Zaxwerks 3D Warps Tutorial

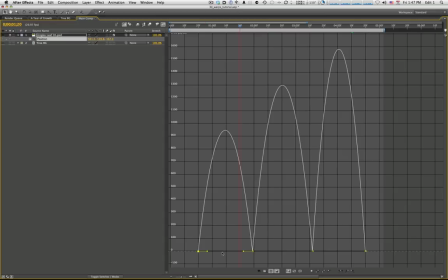So when a point is down here at zero that means an object is stopped stationary and as it goes up the higher it goes the faster it's moving 100 200 these are all in pixels per second so you see at the top of this at the top of this graph it's flying at
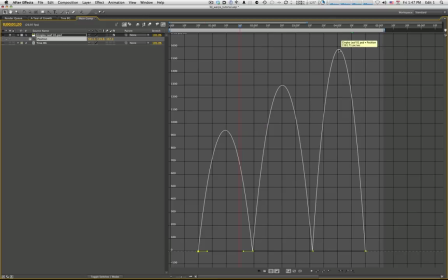a maximum of 946.83 pixels per second this one's even faster at 1500 pixels per second and so on but you can see that as it goes it speeds up and then slows down and that's what those easy ease keyframes do speeds up and slows down speeds up then slows down and that's
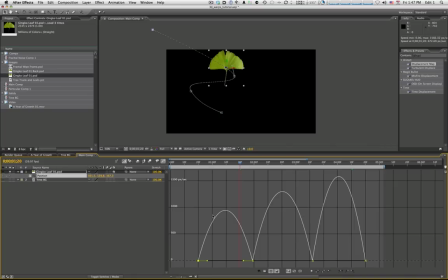not although that's better than what we had that's still not exactly what we want because that's not going to give us the smoothest motion and the most realistic motion because in real life this leaf would never really stop completely in midair but it wouldn't go a constant speed either so you can see
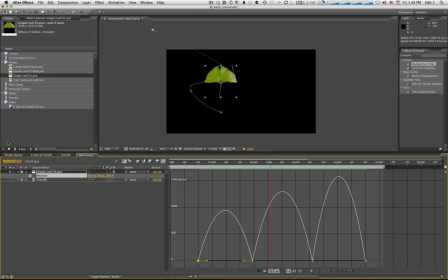right here as it's going that's really not what we're going for at all so what you have to do is you kind of just have to play with it until you get an
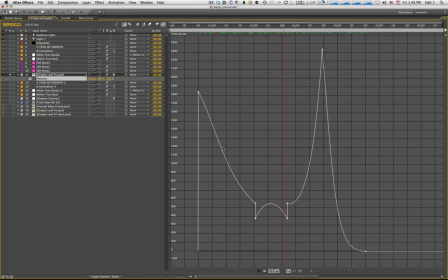animation curve that you're happy with and you can see what this curve shows and let's go ahead and we'll set
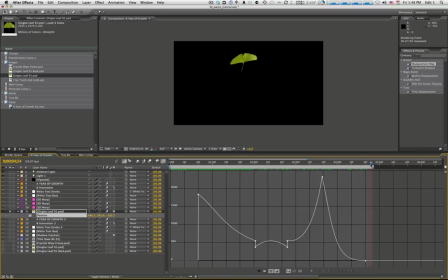our work area there we'll go ahead and look at the motion of this leaf and then we'll look at it in relation to these speed curves and we'll try to kind of make some sense of this so it comes down slows blows and then And that last little, that's kind of what sells it right there.
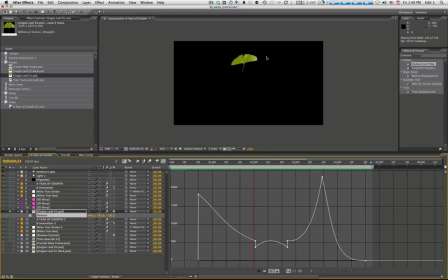It kind of whisks in, whisks back, so gets blown again and whisks in and really comes to a slow stop. So right here, it's decelerating. It's decelerating the whole time as if it were fluttering in.
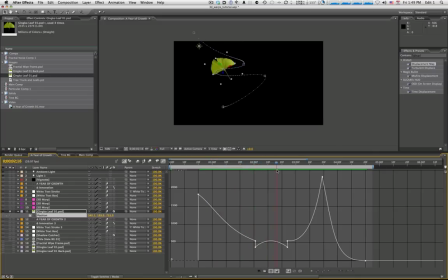And then it comes down, and then it picks up a little speed, but then slows down again. So it picks up a little speed, slows down again. But if you notice, these keyframes are not down at zero, so it never actually comes to a stop comes down flutters again and
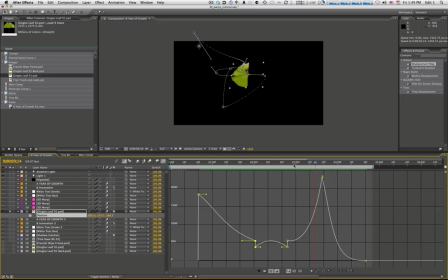then look at this this big steep acceleration here so it's going to get blown again like a little gust of wind came by and gave it a little blow and it whisked it off there and then there's this long gradual
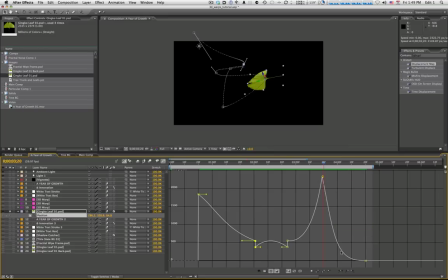slow down here it slows down quickly at first and then as this smooths out it slows down really slowly and really settles in nice and slowly into that position as if what we're just fluttering down
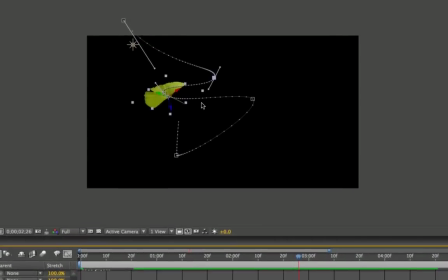and falling on to the tree trunk and then you can see our interpolation dots on our motion path here reflect that too so these since these dots are spread far apart it's going fast
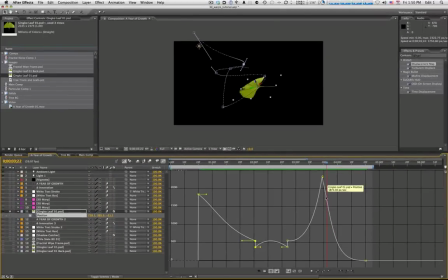and you can see right there see it's going nice and fast here it's also going nice and fast in this area the dots are spread apart but then these dots get packed together right here at the end where it slows down and eases really nice and easy into that into that stop and
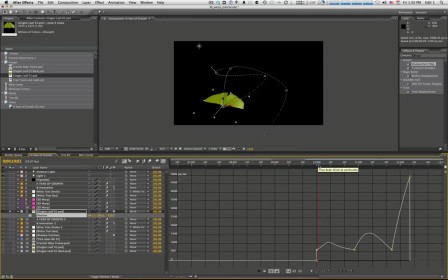then at the end here you could see it instantly goes from zero velocity up to right around here we're at 700 pixels per second already so it's like it very suddenly ramps up as this augusta wind came
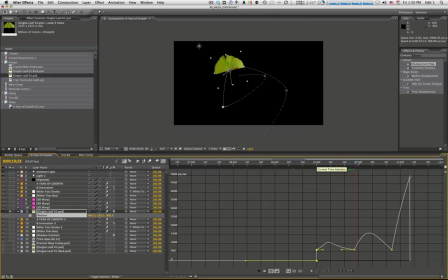by blew it along and then eases into its next kind of keyframes again never stopping because these are higher up and then it quickly as it wipes
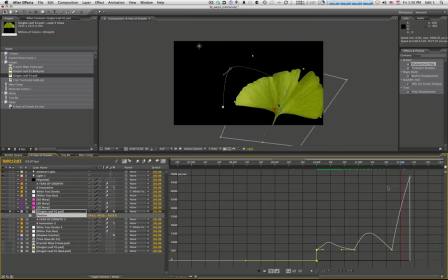the screen it really ramps up and picks up its speed as if it's coming at you.
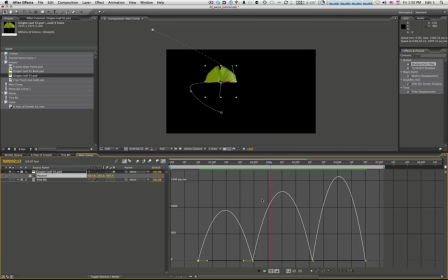So I'm not really going to go through this here but what you what you just need to do is kind of take these keyframes and just kind of pull them around like this if we could kind of quickly mirror what we had there and you can pull these in all these different directions
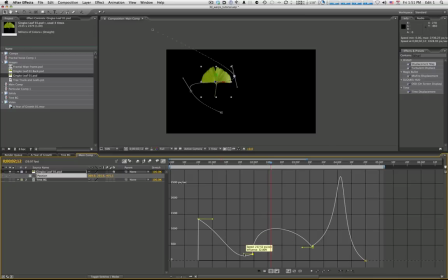to get that kind of speed curve that you want and this this actually isn't too far off from what we had from what we had initially let's just go ahead and see what that quickly did right there but it really takes a lot of tweaking to get the motion that you want and
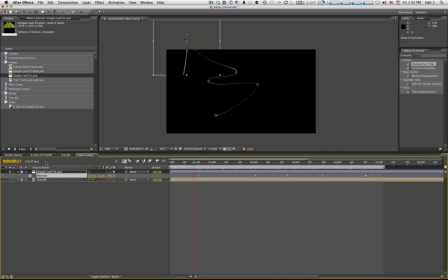to get the look that you want right and the next thing to do of course is to mess with our rotation and this really is there's no science to this either you just have to think to yourself in the world of physics, how would this leaf blow around? If the wind was blowing it, where would it catch? Would this stem be up?
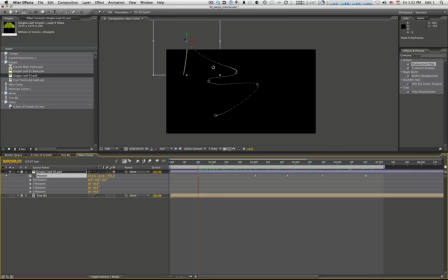Would this stem be down? Would it be facing this way, facing that way? And also considering, people have to know what this is. They have to see the full width of it. If it were just flat all the time, they wouldn't know what it is. So you have to show people what it is so they get it. So we're going to animate our rotation here.
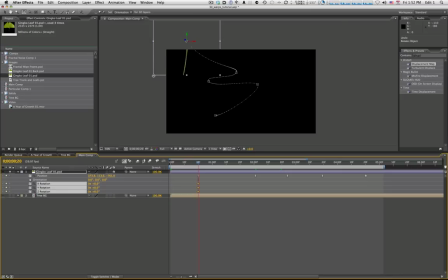And I like to just go ahead and drop keyframes in for all of them just to start our animation whether or not use them all doesn't matter we'll change our controls here from orientation to rotation because if you do it with orientation it's going to give you some problems depending on i find
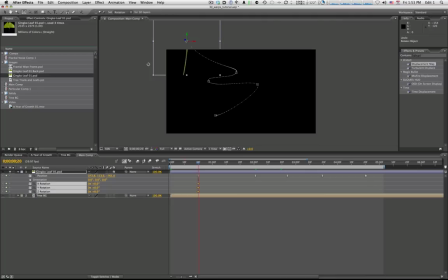if you animate orientation versus rotation you do get problems with it flipping the wrong way as it interpolates from one keyframe to the next so i i find i have better success with rotation so we want it to come in it's going to start to come in that way and then And as it gets to this keyframe, it's going to kind of ramp up like that.
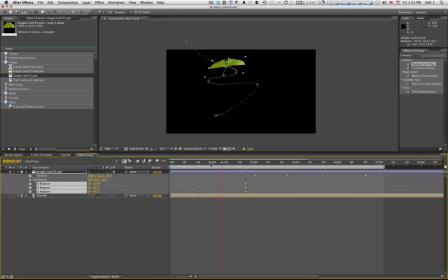And you just kind of eyeball it here. And then it goes along. And then the wind came from behind, so it's going to blow it that way. So we'll kind of rotate it that way as if the wind kind of blew it that way. And then it blows it around again. So that's not too bad either there.
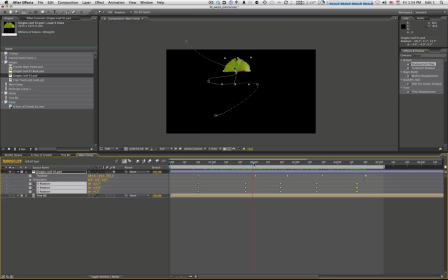It just moves into place. One thing you'll notice that I did is I didn't line up the rotation keyframes with position keyframes. And you're going to find that as we smooth these out, that's going to give it a much more organic look.
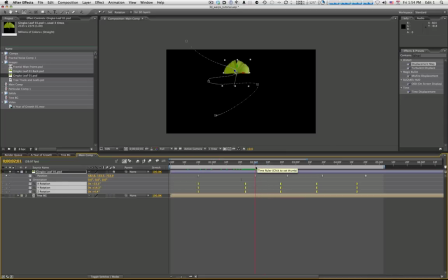As if it kind of came into place and then, because if we line these up with it, then it's not going to look as organic.
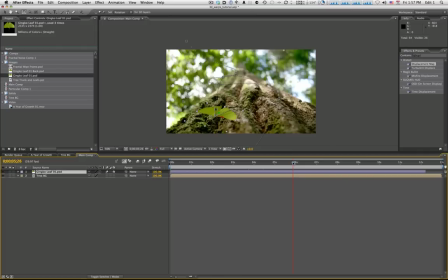Now you're asking yourself, where's the 3D warps? This isn't a 3D leaf at all. That's a two-dimensional leaf. That doesn't look realistic at all. I said I was going to give you some tips on how to work quicker with render time and things like that.
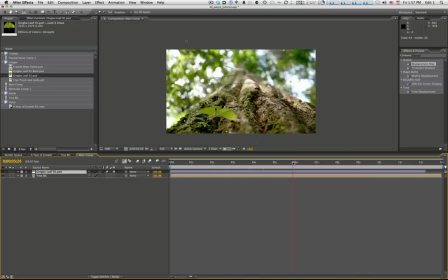And this is one of those tips. We're going to set up this whole animation with this whole motion path. And we're going to get it just right with a regular old stock simple image like this.
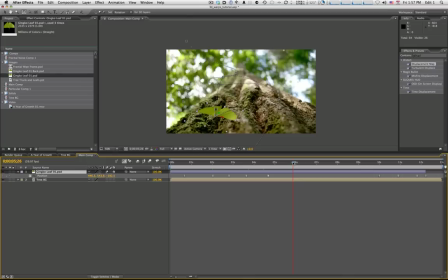And then after that, we add the 3D warps effect to another layer and tie that layer to this layer. and that will allow us to be able to set up the animation quickly with quick render times and preview times and then when we're all done and everything looks good we add the 3d
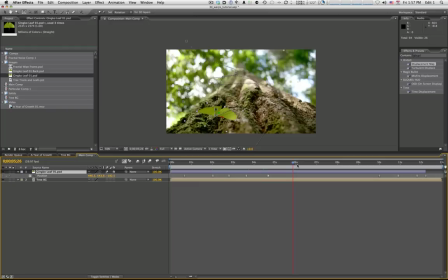warps to that and then we can add our warping to the layer and that'll speed up the process quite a bit because adding 3d warps to a later will slow down your render time so doing it this way will keep things keep things moving pretty quick now that we've got our leaf and
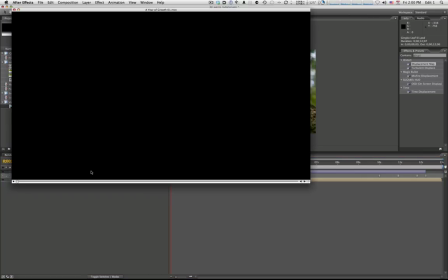our background in place the next thing we need to make is our little text box and our text animation.
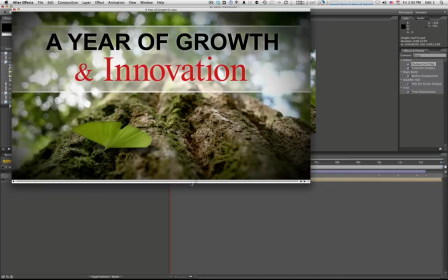I'm not going to win any After Effects awards with this animation. Nothing too hard here. Not a really big deal. So we'll go ahead and make that really quick. All right.
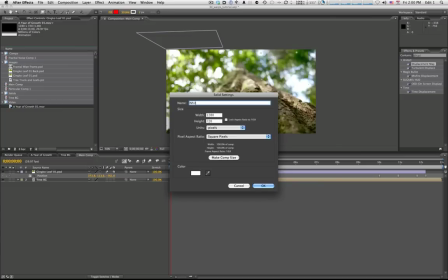We'll just make a new solid here. We'll call it white box comp size.
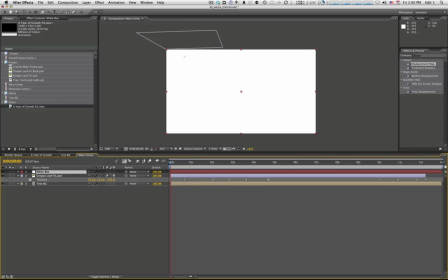Go ahead and set that. Hit Q to bring up our mask tool. We'll just draw a quick mask just like that.
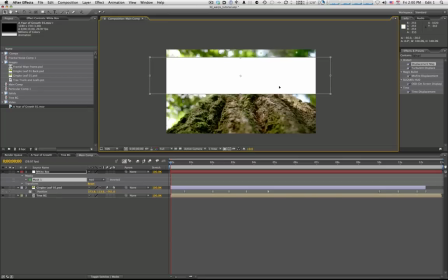Doesn't have to be too perfect.